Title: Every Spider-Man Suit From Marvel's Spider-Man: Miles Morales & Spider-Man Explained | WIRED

Miles shows his love for his new community by leading quests throughout all of Harlem.
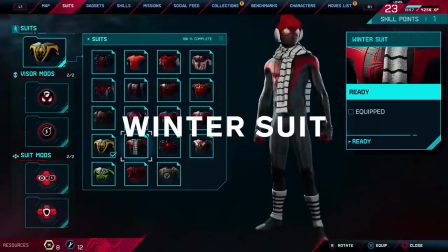In return, he's gifted a new suit that closely resembles his iconic outfit but with gold trim
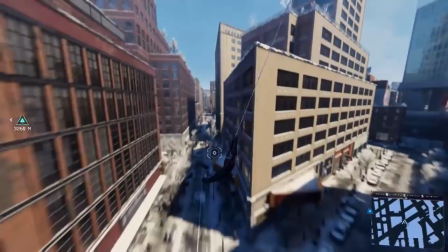seen throughout the winter suit this suit shows miles
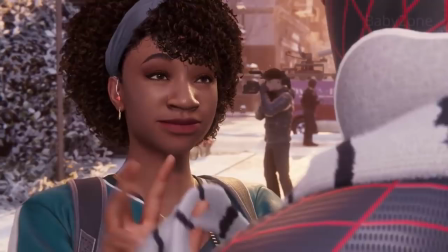connection to his new community in harlem specifically his connection to haley who
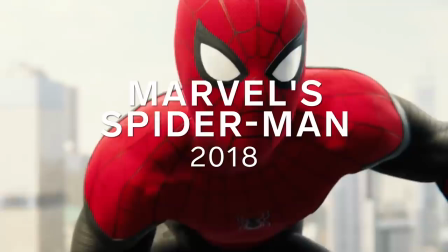gifts miles her earmuffs and scarf to go over his suit in the cold new york
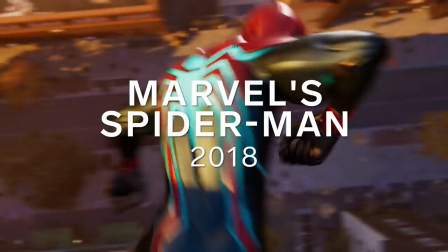winter hello again up next we'll be talking about all the suits peter parker wears and marvel spider-man
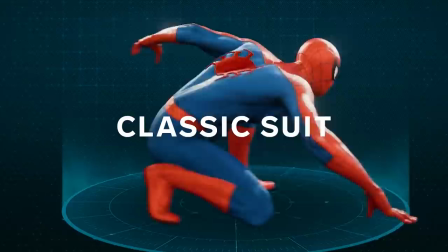The classic suit. We wanted the very first suit you see when playing the game to be iconic, that anyone on the planet could look at and immediately know what it is.
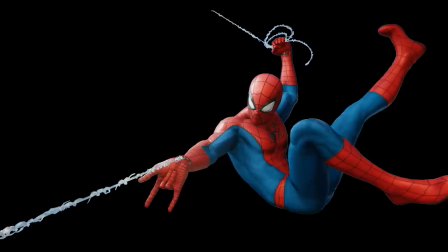Appropriately, we used the suit designed by Steve Dicco, one of the creators of Spider-Man.
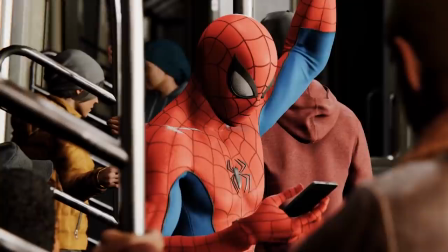We gave the suit a more realistic rendering style by mixing real-world materials like spandex and rubber. On the spandex, you will have banded highlights using anisotropic shading.
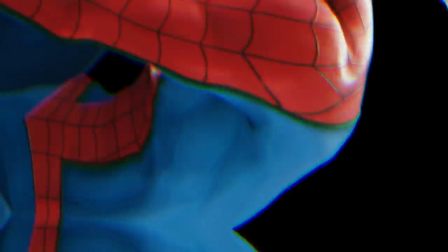On rubber, you'll have more matte highlights to help give some contrast in materials seen throughout the suit.
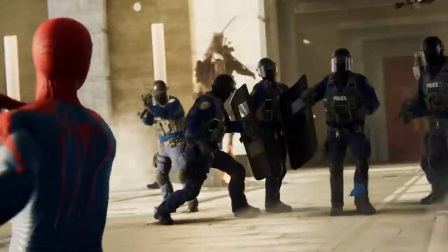The Amazing Suit. Inspired by the films, this suit uses more tactile materials to help give more mobility to Spider-Man.
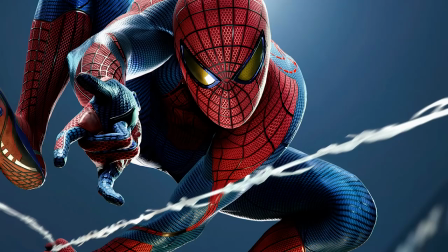It also uses more real-world items that Spider-Man could easily have access to, such as visors seen in the mask and soles on the bottom of the feet to help really ground it inside of our world. Anti-Ock Suit In the final fight of Marvel's Spider-Man, we wanted to show that even when he's down and out, Peter Parker can outthink his opponent, Dr. Octopus, his former mentor, Otto Octavius.
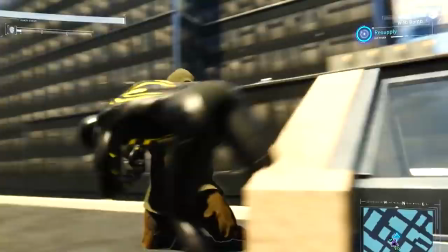Pete uses the same technology Doc Ock uses in his tentacles to create a new suit to help protect him from his enemy's attacks.
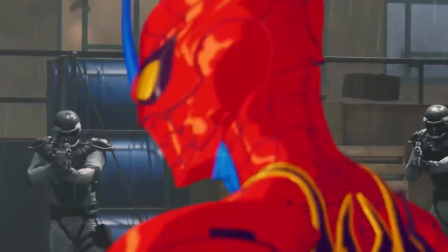The Arachnid Rider Suit Designed by Dave Raposa, we wanted to draw inspiration for the kind of Japanese cartoons we may have all watched as kids.
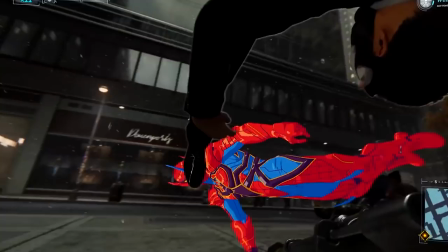We wanted to make sure that this clearly reads as Spidey. So while we did have horns and armor plating breaking the silhouette,
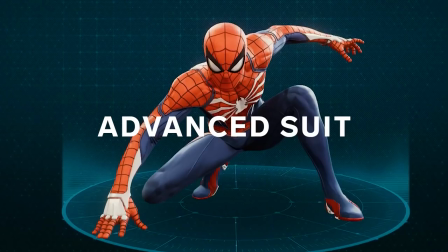we used a color scheme that most fans would be very familiar with, while also giving a new futuristic look to the hero.
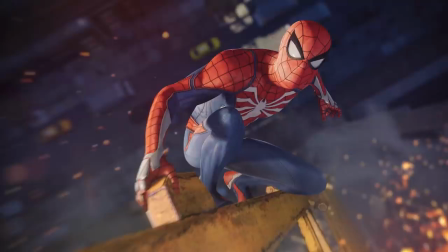The Advanced Suit Insomniac had the great honor of creating a totally new suit for Spider-Man.
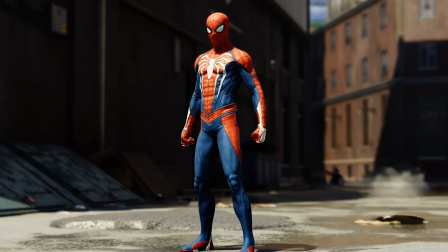We wanted to create something that was very iconic and stood out as our very own hero.
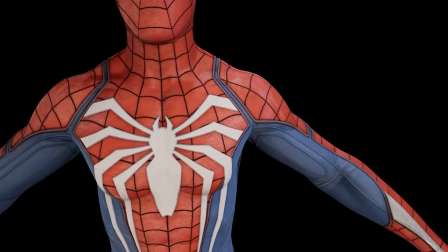To do that, we created a white spider that is seen throughout the torso, so on the chest and on the back.
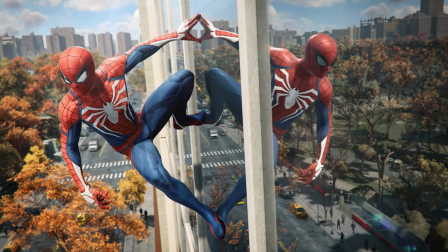Not only does this stand out, it also helps protect Spider-Man.
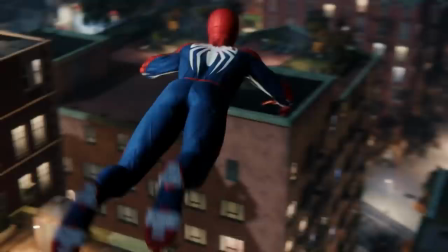Beyond that, we also use panels throughout the suit to help give padding on Pete while he's swinging throughout New York and fighting enemies.
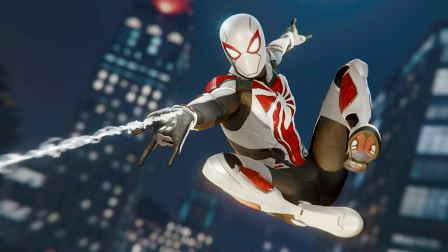Armored advanced suit.
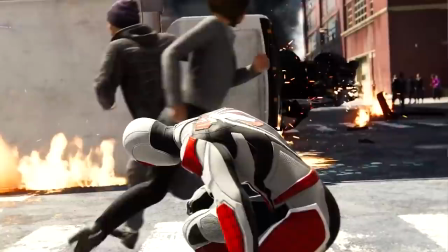It uses the same design language as seen in the advanced suit, incorporating protective white armor, giving it a very stark finish that helps to stand out.
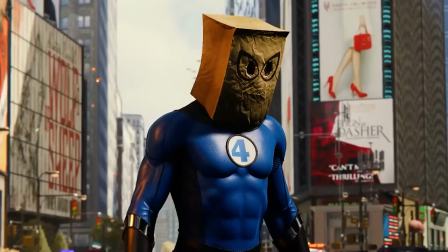Bombastic bag man suit. a more modern take on the loner suit from the fantastic four originally this suit is fairly ill-fitting as it's just a hand-me-down from the
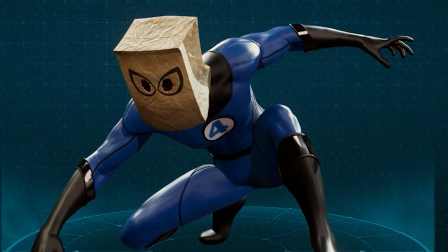human torch we wanted to take this suit and give it a more modern look by using materials you may find in the real world like nylon
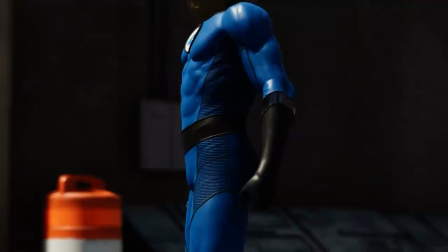and rubber we also wanted to incorporate the gloves and the boots into the suit more with
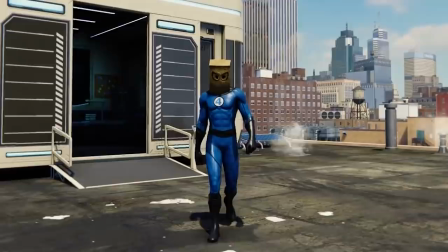nylon inserts on the side to better fit Pete and not be as baggy like you may see in the comics.
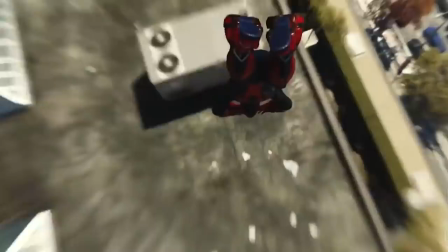Aaron Aikman armor. A futuristic armor that uses the same landmarks seen in a classic Spider-Man suit.
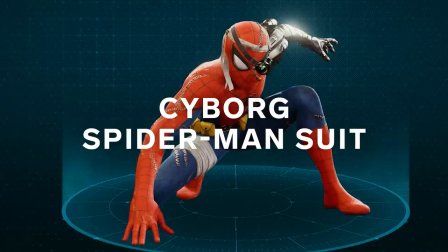Sleek cybernetic panels layered over top of padded latex. Cyborg Spider-Man suit.
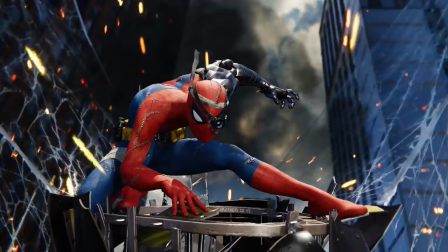As a child of the 80s and the 90s, it was a great chance to pay respect to the comics that i read as a kid using segmented metal
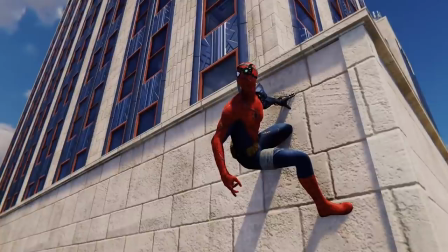panels we wanted to give a nod to death lock while also using advanced cybernetics and augmentations throughout the arm to better fit our universe like
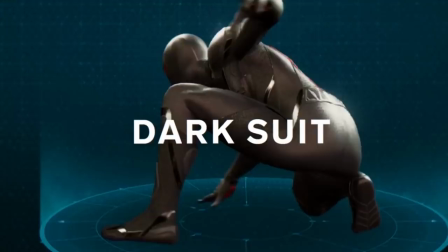an anatomical rubber structure under the armor and wires seen throughout
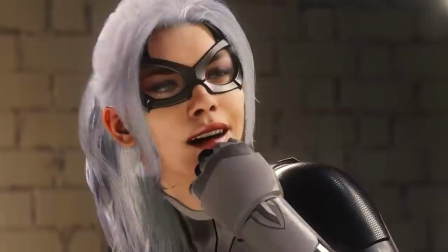the dark suit this suit is given to you by black cat and her
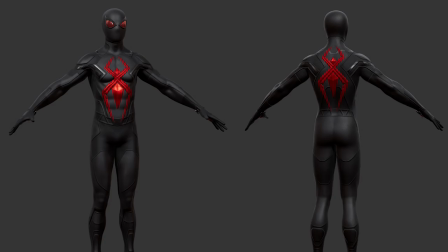storyline we wanted to use materials similar to what you may find in her costume throughout the game this is our take on a suit seen in the Deadpool comic
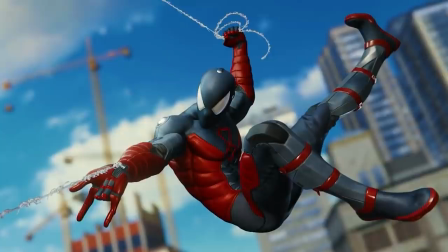run electrically insulated suit with this suit we wanted to show that spider was wearing something more bulky and layered to help protect him from electric shocks we did this
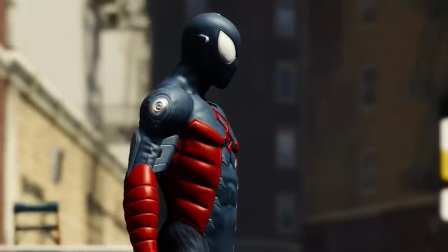by referencing real-world protective materials like heavy padding and rubbers
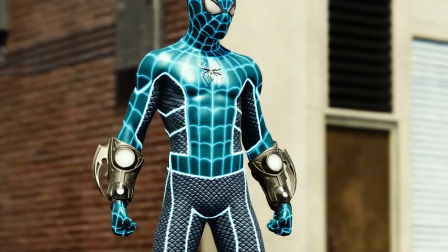the fear itself suit inspired by the armor seen in the comics we wanted to reference the more fantastical Asgardian armor by creating metal scales throughout the suit, as well as showing the powerful technology surging through him with white energy. The Future Foundation suit. To help welcome the Fantastic Four back home, we wanted to put the Fantastic Four Spidey suit through the Insomniac lens. While the overall design stays the same from what fans may be familiar with in the comics,
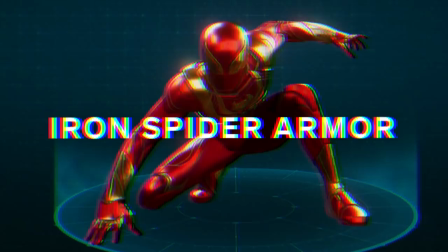we did add construction details throughout the suit and hardened plastic panels to help give material break-up and visual interest.
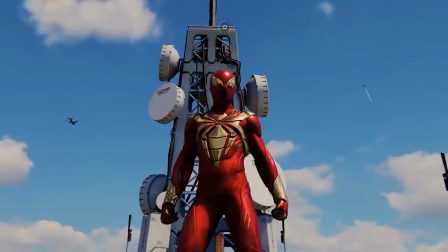Iron spider armor. Taking inspiration from the Civil War comic series, this suit is typically red fabric with gold plating over top.
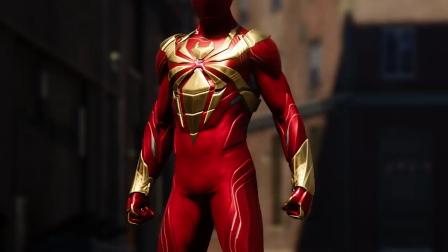We wanted to put this through the Insomniac lens.
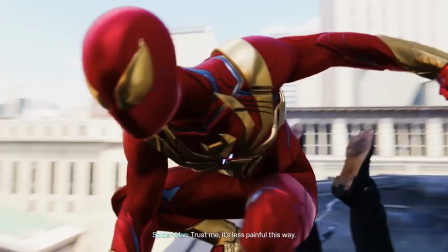We created more gold inlays and a highly detailed gold plating throughout the suit as well as more construction details panels
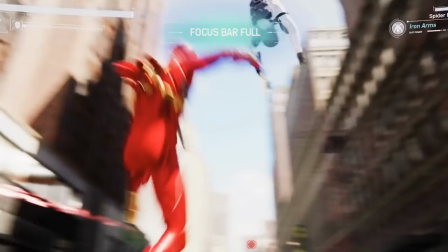to help show how the suit is created and explain the flexibility Pete may have while in the outfit.
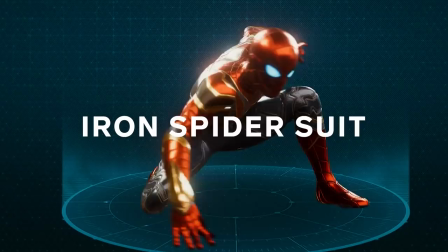The added segmentation in the larger armor panels helps show how the armor plates may slide over the top of each other while Pete is swinging. Iron Spider Suit inspired by Marvel Studios Avengers Infinity War.
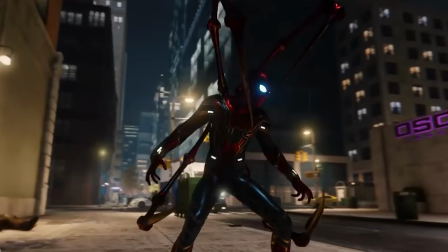Inspired by the films, we wanted to capture the same car paint type look seen in the movies.
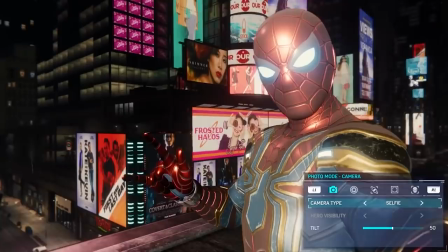We did this by creating a colored specular material and thinner armor panels that slide across the outfit.
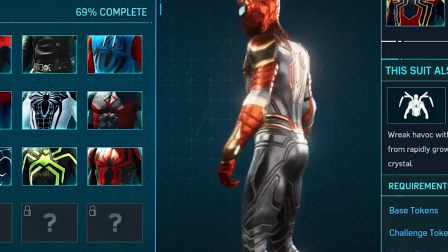When we create our materials in-game, there are two different properties. There's gloss and there's spec. Gloss is the tightness of a highlight, so it could be pinpoint or it could be very broad. Then specular is the level of reflectivity that a material may have, as well as the color that it may reflect off.
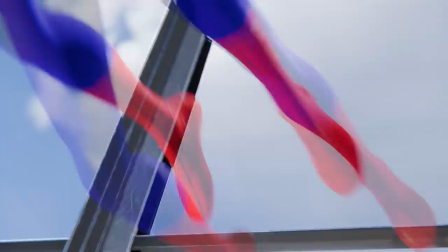Into the Spider-Verse suit. We really wanted to make this feel like the Peter Parker from Into the Spider-Verse.
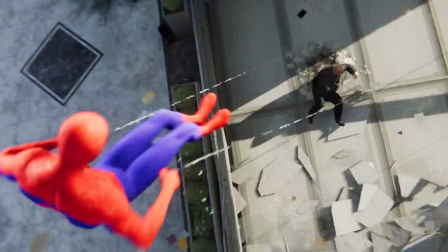With exaggerated proportions like an elongated skull and arms, we also had a new approach to the shaders to create something very custom to help mimic the same look you may see in the films. This introduced hatching, halftone, and fresnel specifically for this suit. Fresnel is the amount of reflectance you see at glancing angles. The Last Stand suit. Based largely on real-world reference,
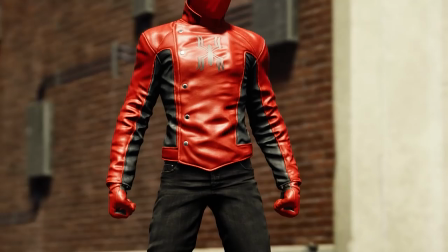We wanted to create a wardrobe that a biker version of Spidey may wear like a red leather jacket with blue inserts That mimic
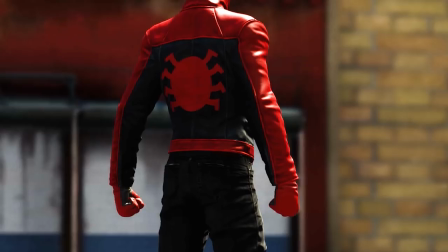the classic Spidey outfit We also use real-world materials such
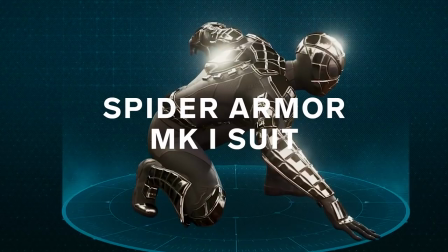as heavy leathers and denim to really give it a believable biker feel spider armor mark one suit This is the very first bulletproof Spidey suit that he creates The armor is intended to be bulkier and a prototype of other suits we may see later on,
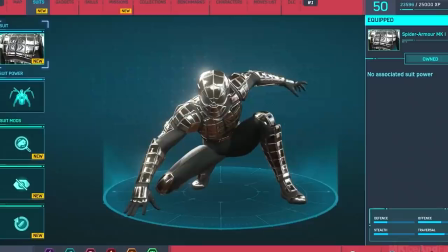but still using the classic web pattern seen in Spider-Man suits. The highly reflective chrome helps pick up all of our ray-traced reflections.
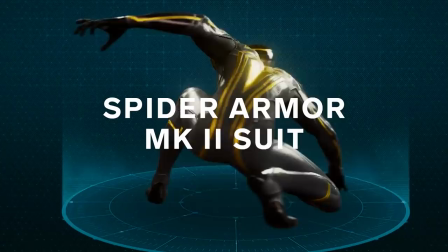This means that on all of the armor panels throughout the suit, you can see the world around Peter Parker. Spider Armor Mark II Suit A sleeker version of the bulletproof suit,
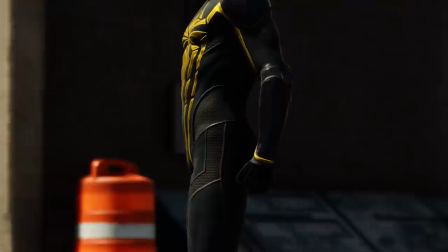This uses a chain-mail-like material with layers of ballistic nylon and rubber over top for extra protection.